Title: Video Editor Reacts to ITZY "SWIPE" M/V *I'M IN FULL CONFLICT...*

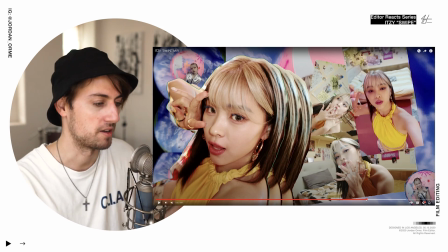[8:16]
Do you ever like wake up or do something and you're just like, what the heck is going on? The amount of work that an editor had to put in every single one of these layers and images is insane. When you're editing something, all you have is the song. You have no idea what it's gonna look like, and you're listening to the song and you hear the section that's like,
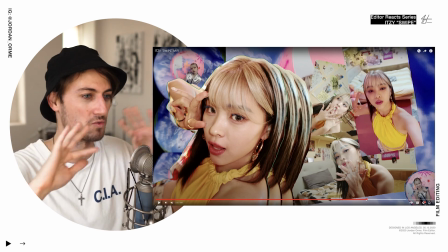[8:37]
you know, it's it's obviously different from the rest of the song.
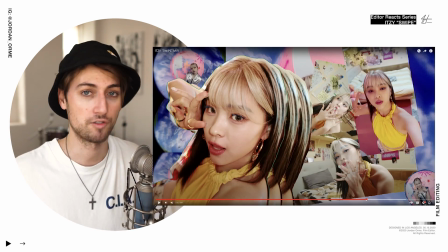[8:42]
There's no beat, and so they have to figure out like, what should I do during that song that's visually different from anything else in the video.
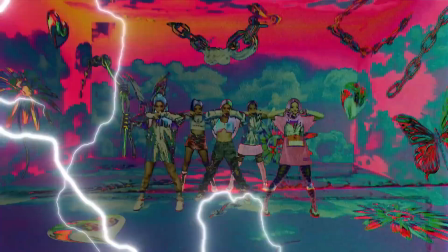[8:48]
And because it sounds kind of chaotic, I think this is what they decided to go for.
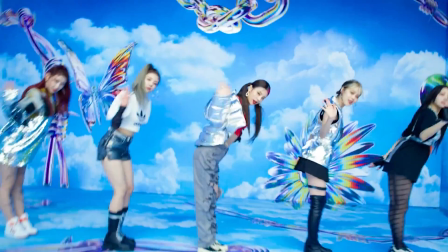[8:53]
Compile all of these iPhone photos, everything that we can, just freeze frames from the music video, and make a really cool collage.
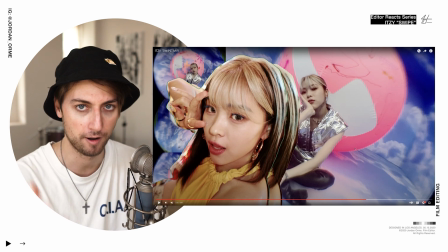[9:00] Get out of my phone, baby.
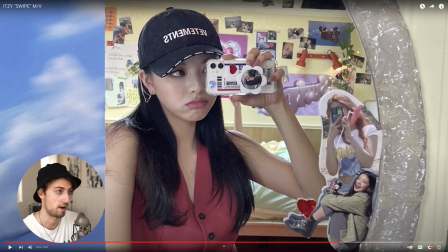[9:07] Sorry, next.
And if we frame by frame through this, we can see a couple different patterns that will help us create collages like this.
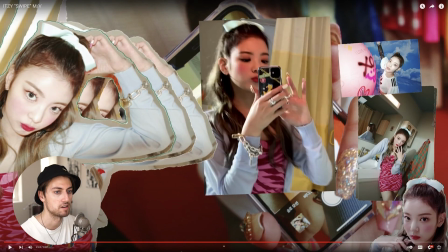[9:14]
We take 1 or 2 images and bounce it up and down so it's like animating, like this.
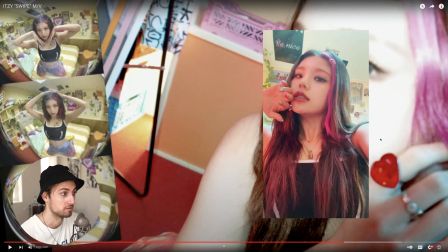[9:19]
And then we also have one image that is just a video file. So as we go through, we have something bouncing, a video file playing, another image bouncing, a video file playing.
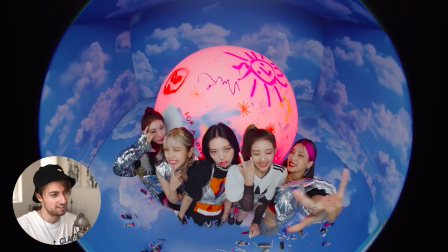[9:29]
That's just the pattern that the editor went with, and it works really, really well.
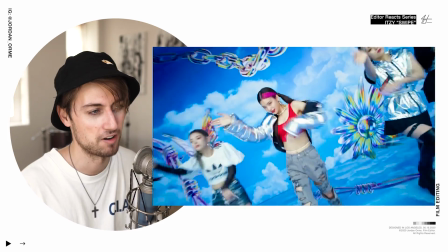[9:33]
What a cool way to transition to the next scene by using our little ball and growing it.
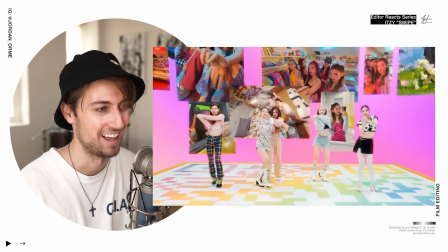[9:39]
No. So at the very end.
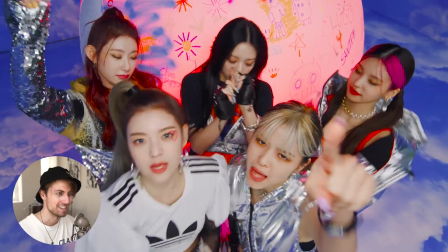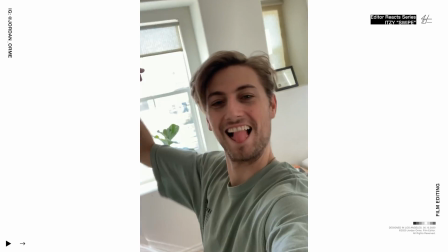[9:47]
That VFX tone wasn't the best, but you know, that's a hard thing to do. It's a cool concept. Did you see the reverses?
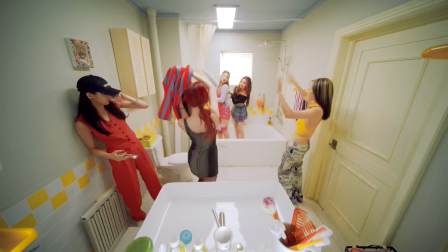[9:58] Sorry about next.
It's almost like creating a boomerang. Like imagine this dance move to that part of the song. Bam, bam, bam.
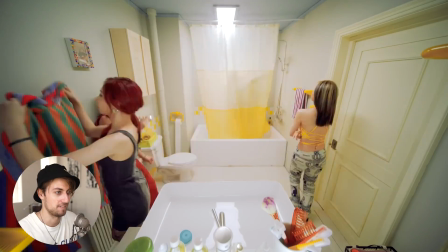[10:05]
It just works. It kind of flows together. So the editor is creating a visual dance out of everything we're seeing.
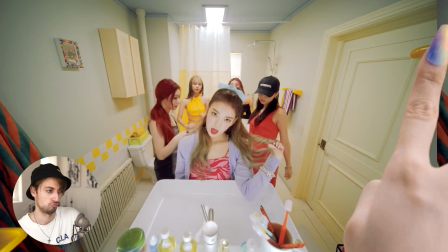[10:10]
They can create a boomerang if they want to and make it look like the girls are dancing by playing the shot and then reversing it. Oh, those two reverses.
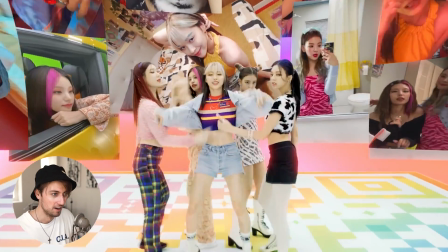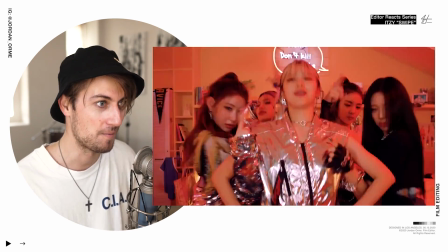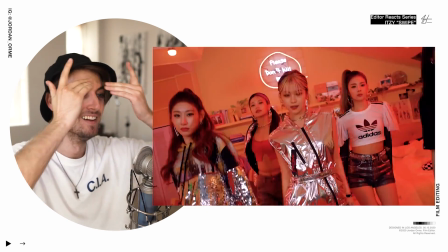[10:32]
Hold up, I was not ready. We gotta go back. Why are you looking at me? I am being attacked.
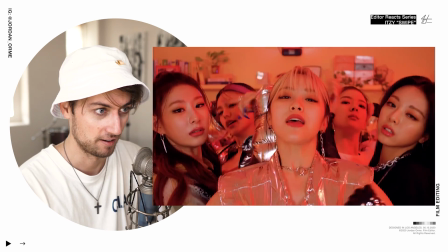[10:47]
I am being straight up attacked. All right, I have to stop being emotionally affected.
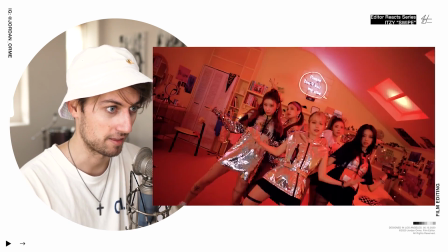[10:51]
Kind of take off my I'm a fan of ITZY hat. Okay, this is my editor hat.
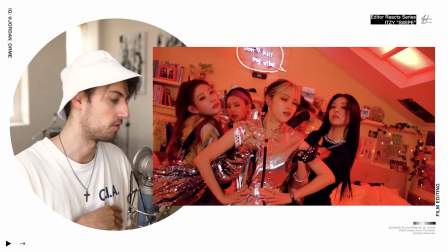[10:58]
Wow. Okay, frick. They cut 2 times in this scene.
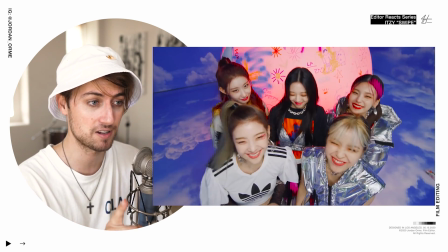[11:06]
Right there. One was on a snare and one was on a kick. And both were during really fast movements.
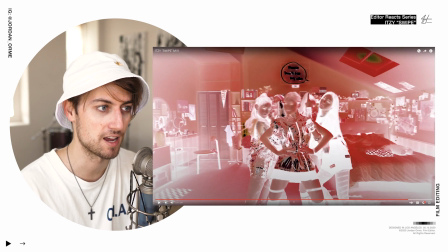[11:13]
So the girls were whipping their hair once, and once we had a big kick, so they added some camera shake to try to hide those cuts.
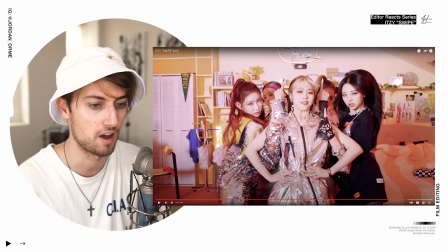[11:20]
And the thing that really hides those cuts is this, right here.
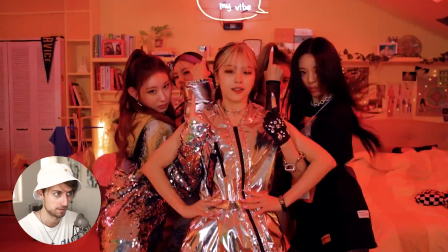[11:25]
This invert that's red. Right when you see this invert, you can tell there's a cut.
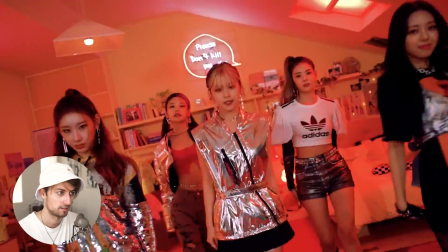[11:29]
But having this bright flash on the screen for a couple frames, it distracts our eye and we don't realize that there's actually a cut. It kind of feels like the lighting, especially since we have actual strobes on set. Like right there, that's another cut. Dang. Oh, a QR code? Hello. Where's my phone?
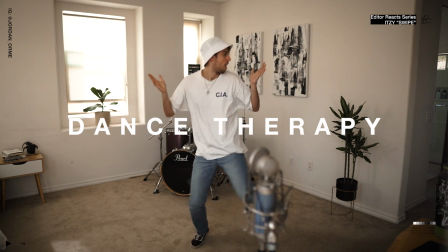[11:52]
Nancy, where's my phone? Oh, yep. Oh, it's ITZY's TikTok.
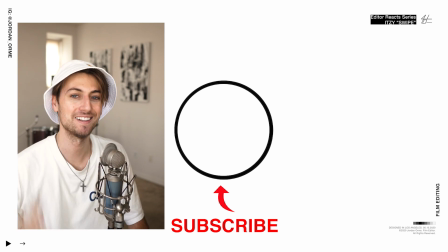[12:00]
Marketing geniuses.
That's my best friend. She a real bad. Got my own money. She don't even know.
Oh, yeah. Yeah. Jesus loves you. I love you. Subscribe.